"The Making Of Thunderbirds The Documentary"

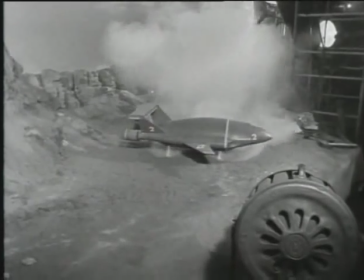[0:14]
And so another scene in the adventures of international rescue is shot at the AP film studios in Slough, the safety town.
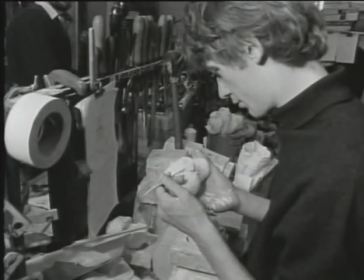[0:23]
Supermarionation is a new dimension in adult entertainment, and the actors start here in the puppet workshop under the guidance of Birmingham sculptor John Brown.
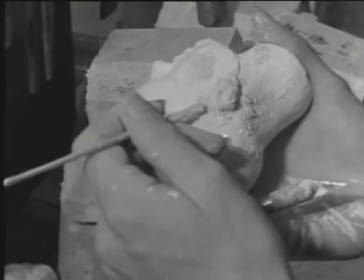[0:32]
Heads are first made in plasticine, then moulded in glass fibre.
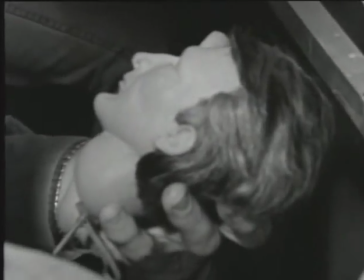[0:36]
Moving lips and eyes are added, and then the crowning glory, the hair in the latest styles.
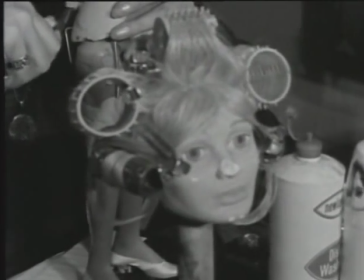[0:42]
Each main character has up to five heads with different expressions to suit the mood.
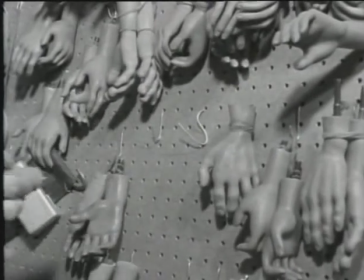[0:47]
The rest of the puppet is made in a plastic and is in the perfect proportion of one-third human stature, with the hands and feet to suit the fitting.
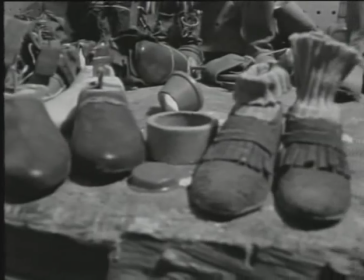[0:55]
Any character can be made up from these interchangeable components. Each dressed puppet costs between £250 and £300.
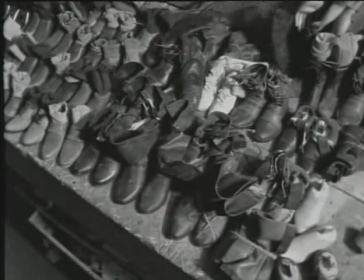[1:03]
Often, two units are shooting at once, so an identical twin is made. Of the four film stages used for shooting Thunderbirds, two are for the special effects department under the inventive control of director Derek Meddings. Derek, how do you evolve the futuristic designs of your models? Well, usually I just start doodling on a pad and whatever happens, that's usually what we get in the time. Sometimes we have to dress them up a bit. What limits do you put on probability? Well, there aren't any limits as far as we're concerned. We try anything, and if it doesn't work, then we usually cut round it. But 9 times out of 10, they work. There isn't any, as far as we're concerned, nothing is impossible in the special effects.
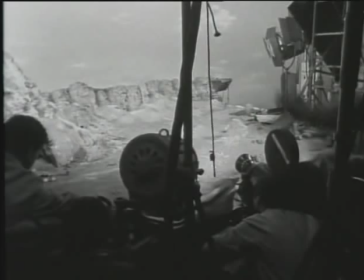[1:51]
How many special effects go into an episode? Well, they vary.
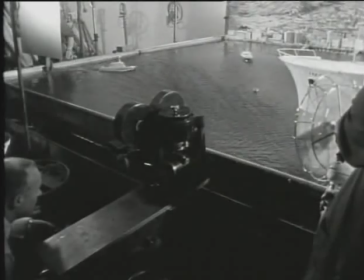[1:55]
Some, mostly, they're around about 90 per hour. Some, you know, they range up to 105.
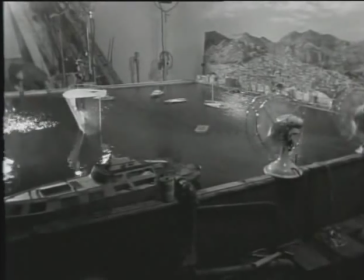[2:02]
We've had as many as 130 in a film. And then we've really got problems.
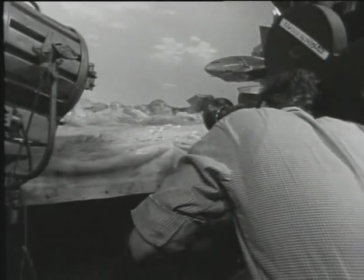[2:09]
What are your greatest problems in the effect line? Anything that flies.
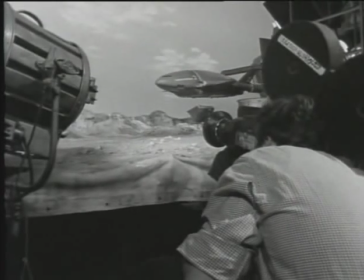[2:13]
Because it's always the wires, losing the wires against cloud and blue sky.
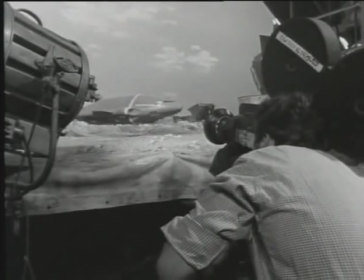[2:19]
So we have to, we have secret little ways of doing it. And I'd rather not say how it's done.
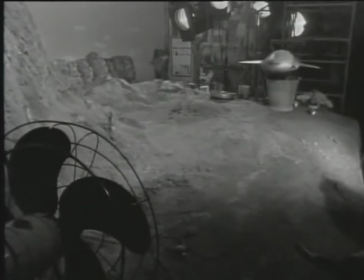[2:25]
How do you maintain such realism? Well, we do little things that I think people don't, they're not aware of when they look at a vehicle.
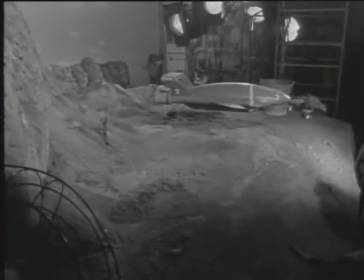[2:33]
But if a vehicle goes through screen, then we do a dust trail behind it.
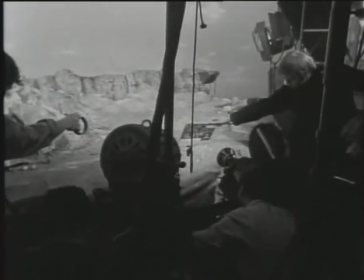[2:37]
So there's always a certain amount of dust coming from the back of the truck or lorry, car, whatever it is.
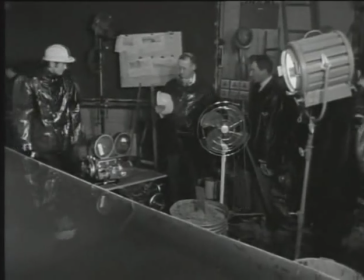[2:43]
And then we have all the wheels sprung independently so that they get this movement and they don't just bounce up and down like a toy.
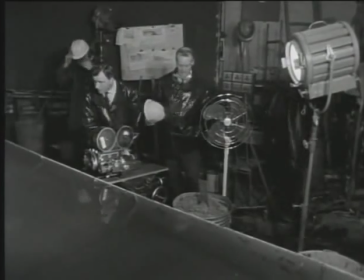[2:50]
And shooting at high speed, around about 72 frames, and sometimes as much as 120.
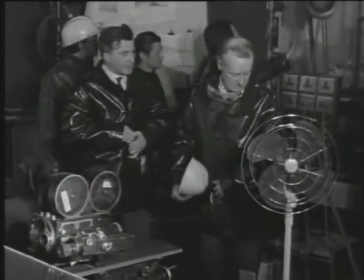[2:58]
That's as opposed to? 24. Which is normal. Yes, but we can't shoot at 24.
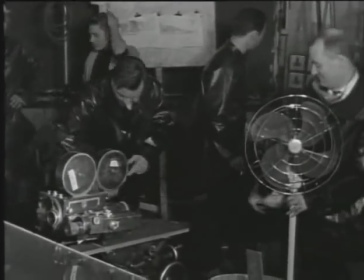[3:03]
There's very few shots we can do at 24 on the special effects.
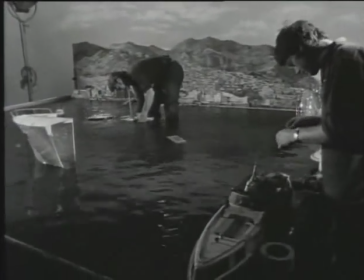[3:08]
Even if we shoot water, we always have to shoot at 72 frames so that it slows it down just that right amount to give us the realism again.
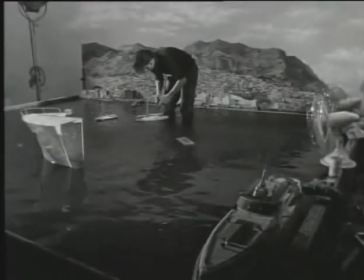[3:16]
Boats, things like this, we use little gadgets on the back that give us the wake.
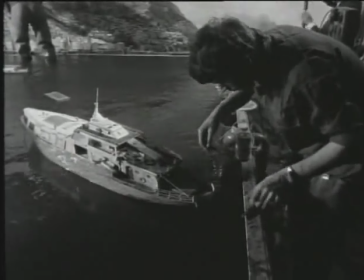[3:22]
These are the things, if they're not there, people know that something's wrong with the shot.
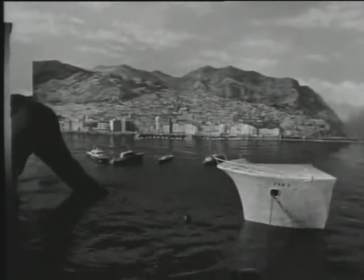[3:27]
And they're not really sure what it is, but if it's there, they just accept it. It's just like using any other, or just like watching any other boat going through picture. When you were a boy, were you fascinated by explosions? Yeah, I'm very destructive by nature. I think that's why I'm in the special effects.
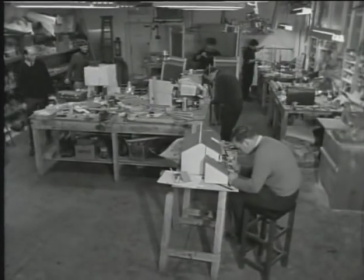[3:46]
Backstage, there's a vast empire of scenic design and model making. Everything is custom designed and built to scale.
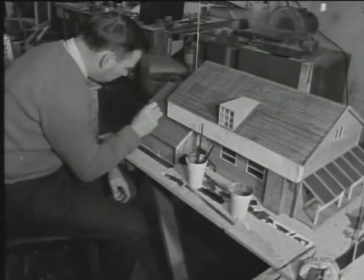[3:52]
Houses, spaceports, Thunderbird craft, vehicles, down to guns and watches.
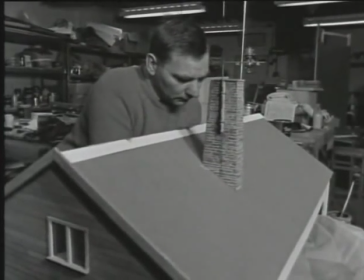[3:57]
After use, they're either stored for the future or scavenged for new creations.
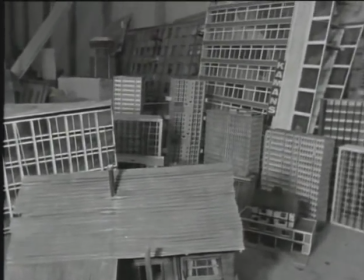[4:01]
All the models are identically reproduced in various scales to suit the scene, and a perfect continuity must be maintained.
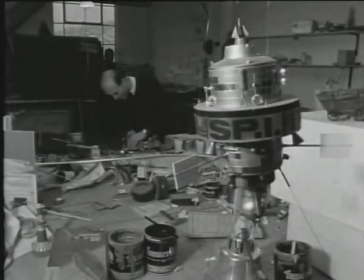[4:09]
It's a model maker's paradise, spoiled only by the dirtying down process needed to give realism.
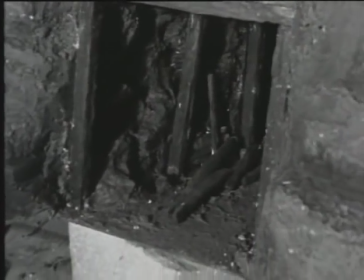[4:15]
Every kind of material is utilized, and the ingenuity of the operatives is endless, a great challenge that adds to the appeal.